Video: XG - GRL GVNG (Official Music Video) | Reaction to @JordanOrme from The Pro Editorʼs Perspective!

Now lots of these transitions I usually say are very cheesy and they are cheesy because they're unmotivated But in this case,
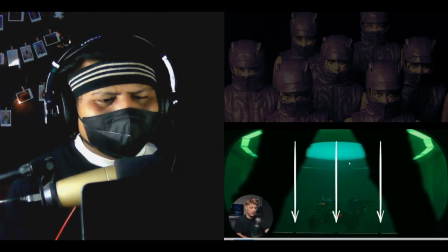(4:12)
we have lots of vertical lines created by the lights Mmm,
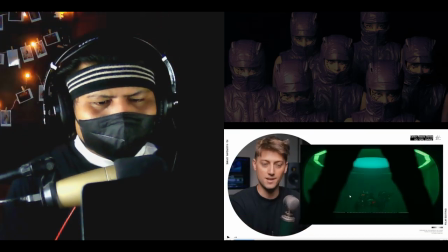(4:16)
the vertical line Which then actually makes sense because it looks similar to the vertical lines Mmm You do a tilt down transition. So I actually kind of like it in this scenario
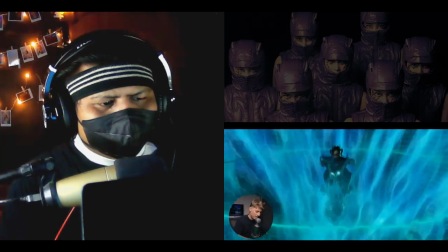(4:30)
Yeah Yeah, that's nice Now let's talk about the second half after we tilt down we start you know going straight into the metaverse through the glasses
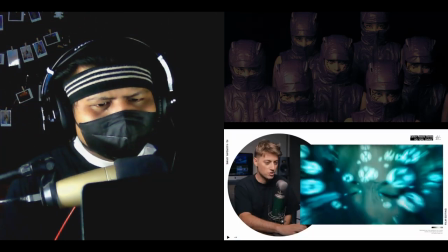(4:43)
We literally enter her brain Those are neurons for sure And then we transition from the neurons to bubbles And we realize Neurons
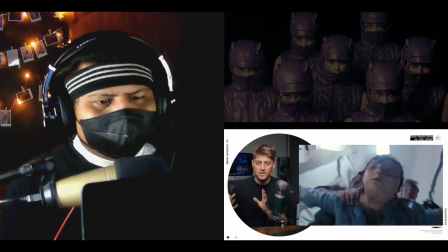(4:51)
of bubbles So this is like one of those underwater POV shots where you know the classic shot where somebody is like Washing their face and then you see it from like
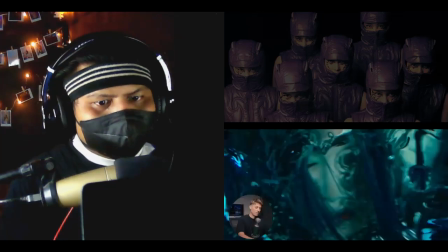(5:00)
the drains perspective That's the shot that we have here.
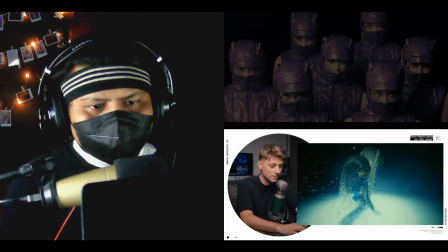(5:03)
And then as she lifts her head up, we cut to a super fricking slow-mo where she's lifting her head up and we can see just water droplets.
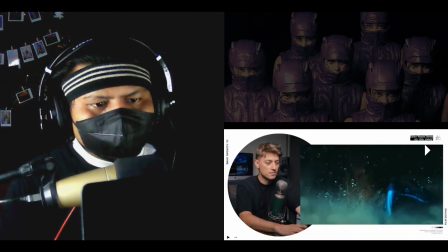(5:11)
That's all we see. And then the water drop rock Right when the beat drops we cut to a wide shot revealing what we're actually seeing. These visuals are crazy. It just I love that shit. They're wild but the part that makes that cut so good and impactful is contrast so
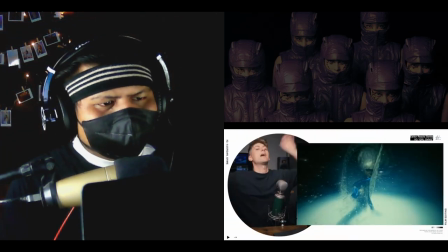(5:31)
to contrast the really fast head whipping coming up right on the downbeat
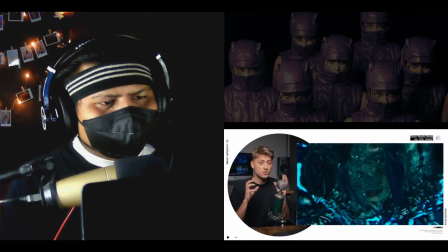(5:36)
we actually show that slow motion shot with the water droplets to contrast
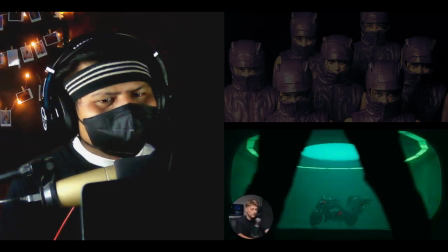(5:40)
the quickness of the next shot so
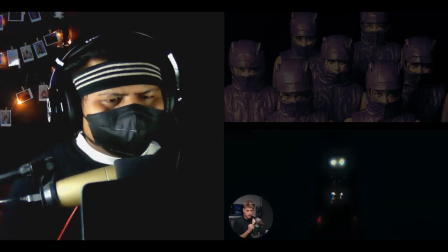(5:45)
that droplet shot happens right on the silence before the kick comes in teacher used to call it a vacuum of sound and when you have a vacuum of sound that's also contrast creating focus because you go from no sound to a lot of sound
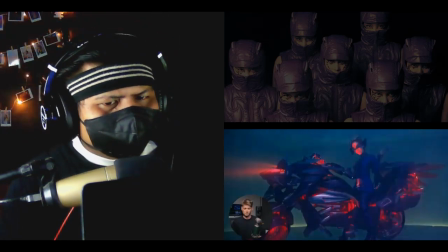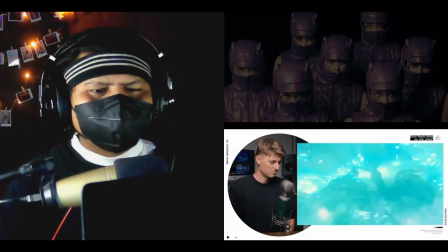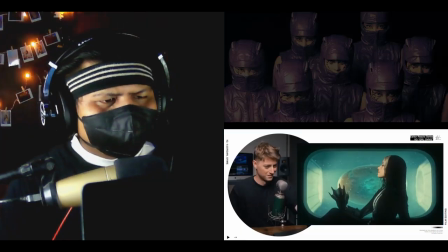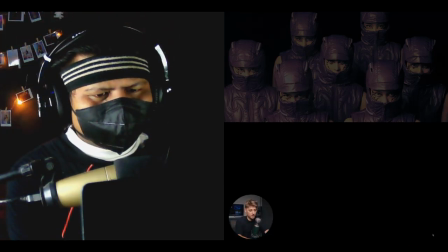(6:16)
I'm in conflict in this scene it looks like the background is flickering naturally on set so they actually use that as motivation go the corner cut some quick flashy cuts and we also have a hi-hat in the producing that motivates those flashy cuts as well
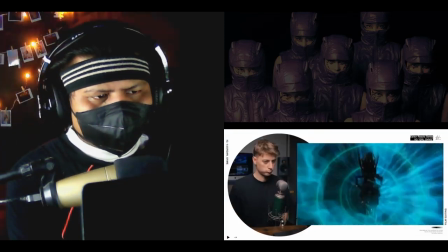(6:30)
it's so good franklin oh my gosh lots of times when i've explained match cutting in the
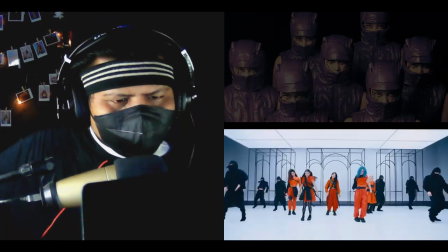(6:44)
past i just say you match the position of somebody between shots the position of the
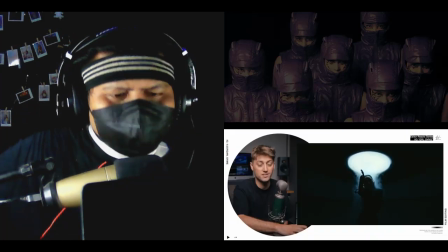(6:48)
subject here doesn't actually match but what yeah match
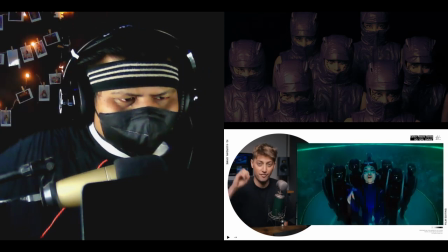(6:53)
cut transition does match is an effect what they do is have a sort
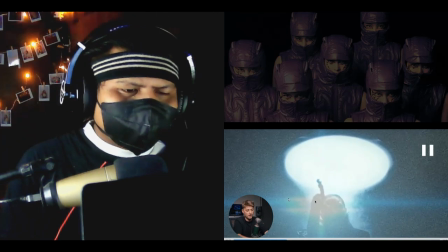(6:58)
of lens flare effect like there are a lens flare effect hitting her hand and
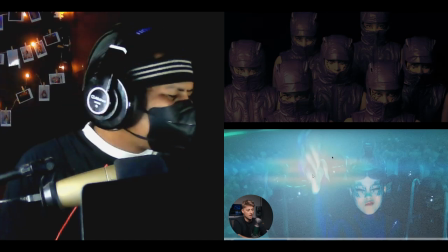(7:03)
then in the next shot yeah oh you're so detailed bro they
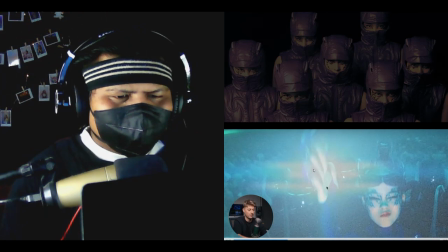(7:07)
actually had that exact same effect highlighting her hand the editor just created a match cut out of nothing that is incredible editing i know way better yeah
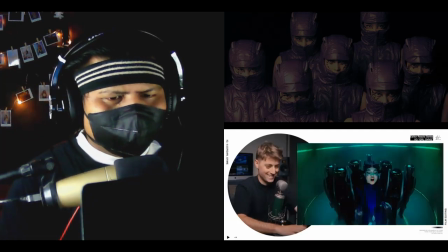(7:19)
it's so quick but so helpful also to get out of this shot we use a film burn which often
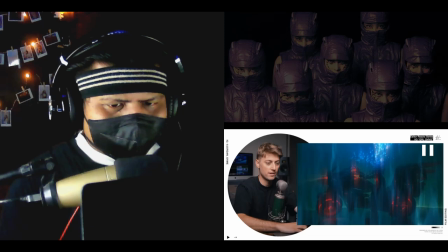(7:27)
we are the film brain sometimes film burns are red and then we use that film burn to motivate us to
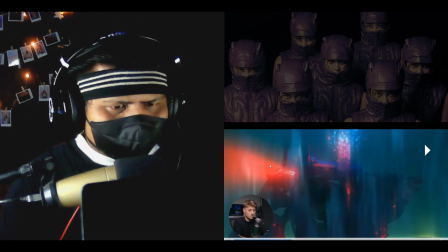(7:32)
cut into this to a shot with a red light from the red light
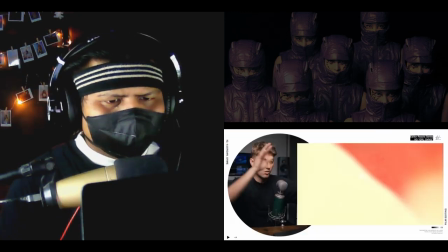(7:38)
cycle and our member is actually completely dissolving with visual effects all of these streaky things on the shot are just overlays this thing looks super high budget but i feel like it's actually not that expensive because they just used a normal sound stage which isn't too expensive and then they just put all their Money in VFX to make it look crazy so compared to a music video like shot in a city on location. This actually might be cheaper There's so much to talk about I can't I just okay guys, I'm sorry This is gonna be like the longest video ever if you're not a editing nerd you might hate this but yeah Yes, I'm an editor. I love this. Oh the explanation about this.
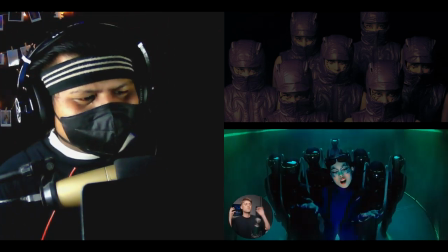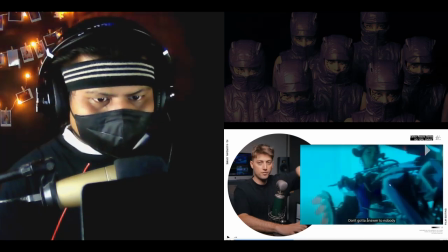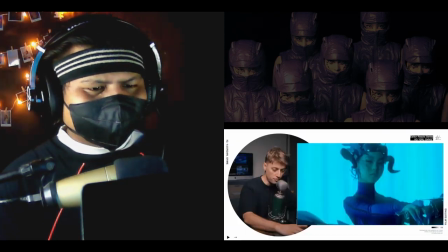(8:56)
the camera movement is already moving in the direction of the wipe transition,
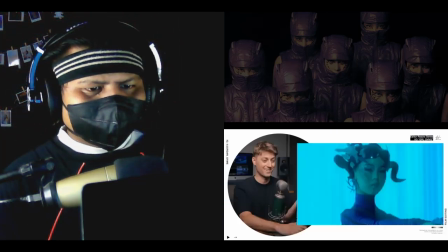(9:00)
the wipe transition all of a sudden looks sick and it doesn't look... wipe transition looks sick
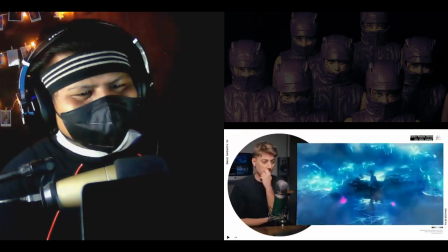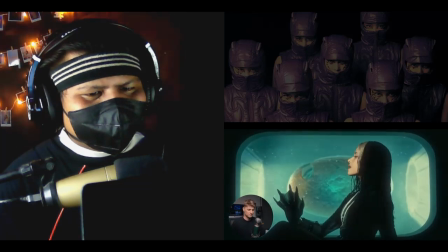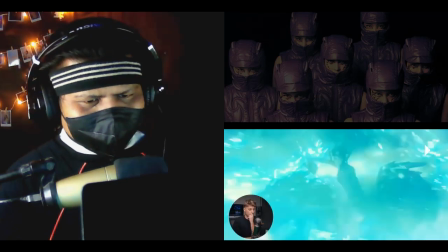(9:18)
i i don't know so in hard we've seen
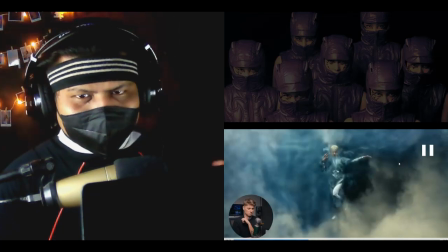(9:22)
that's a particle effect or not or cgi
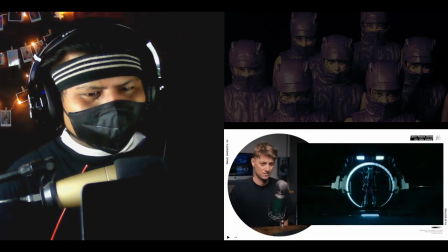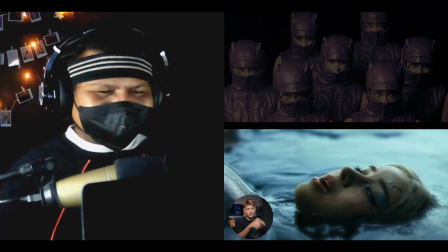(9:34)
Yeah, this is crazy. Really really crazy.
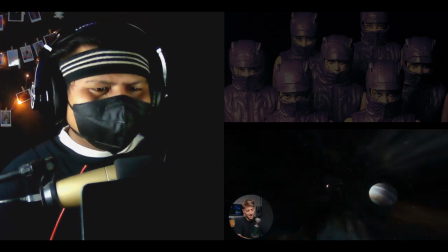(9:40)
Yeah, gorgeous. So it looks like story-wise, I'm assuming that these are aliens coming to invade a planet.
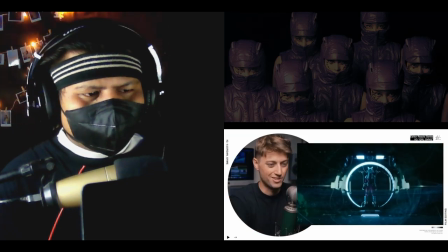(9:48)
And so they got, you know, weird things like web fingers. And then we can do a little turbulent displace match cut.
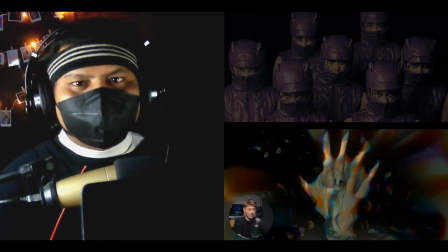(9:56)
Turbulence. Turbulence transition. into a human hand
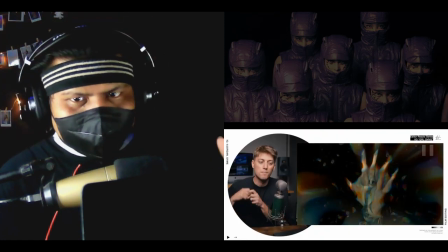(10:01)
from aliens hands I'm to the humans hand and morphing into each other which is way more satisfying to look at instead of just a cut it's boring if it's like that
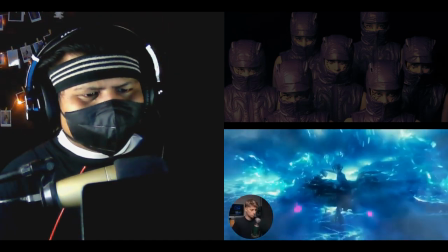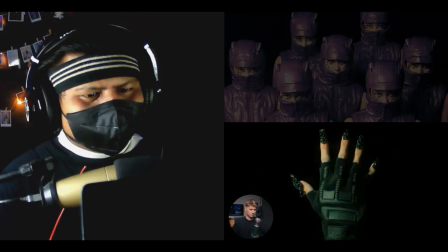(10:21)
every single cut bro this is the literally insane I need to get better at editing it's time to head to Skillshare.
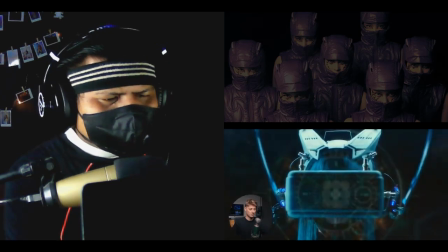(10:38)
Bro, every single cut is delicious.
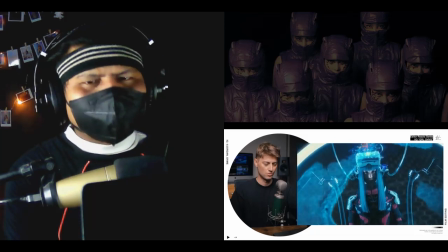(10:44)
I agree with that. If you boil down the theory and the psychology of every single editing decision, it's to try to blend shots together.
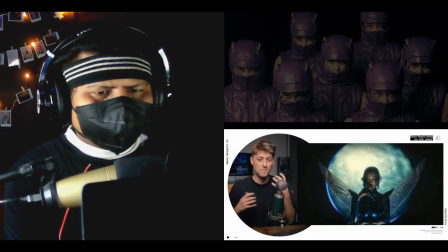(10:54)
To try to go from one shot to the next in yet creative way. Because if you just try to make it smooth and blur them together every single time, it's not going to be fun to watch.
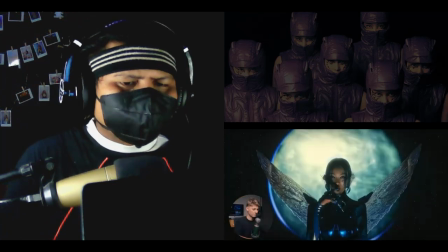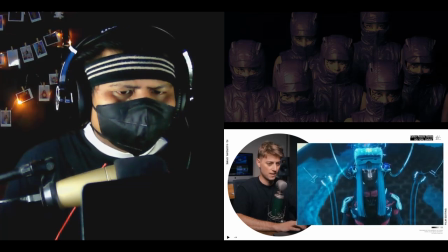(11:08)
So it looks like she's in VR. That part actually kind of bothered me a little bit.
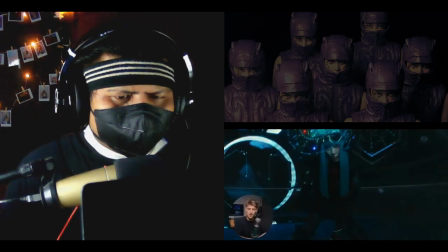(11:14)
It didn't quite match the rhythm. And if you know, I'm a sucker for rhythm. I want stuff to match the beat and feel really nice.
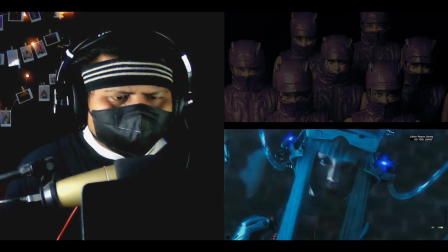(11:20)
It was kind of early. I would have edited it like this. Lots of times when you see just a quick flutter cut like this, that's just inverts.
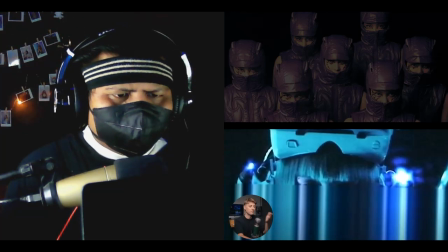(11:29)
But these guys are going the extra mile. If you look at the frames that are flashy, this looks like a VHS shot with like this cool streaky effect
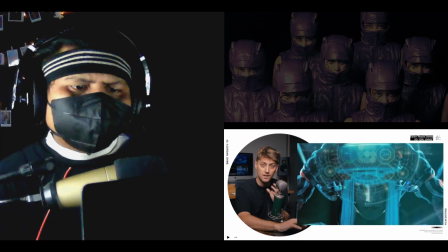(11:37)
on the bottom. there's so much care and detail going into literally every frame
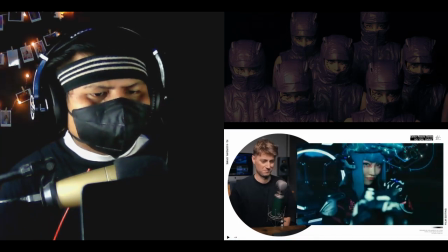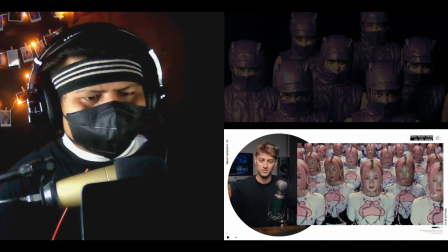(11:49)
what my that a best transition
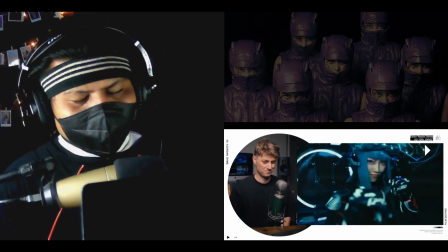(11:57)
from human face and from a robot face and to the human face
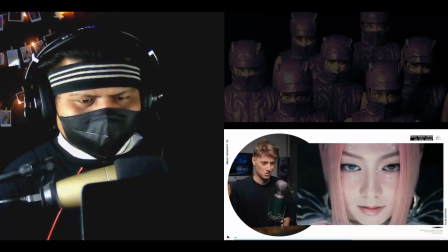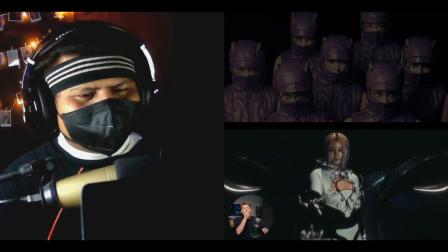(12:10)
oh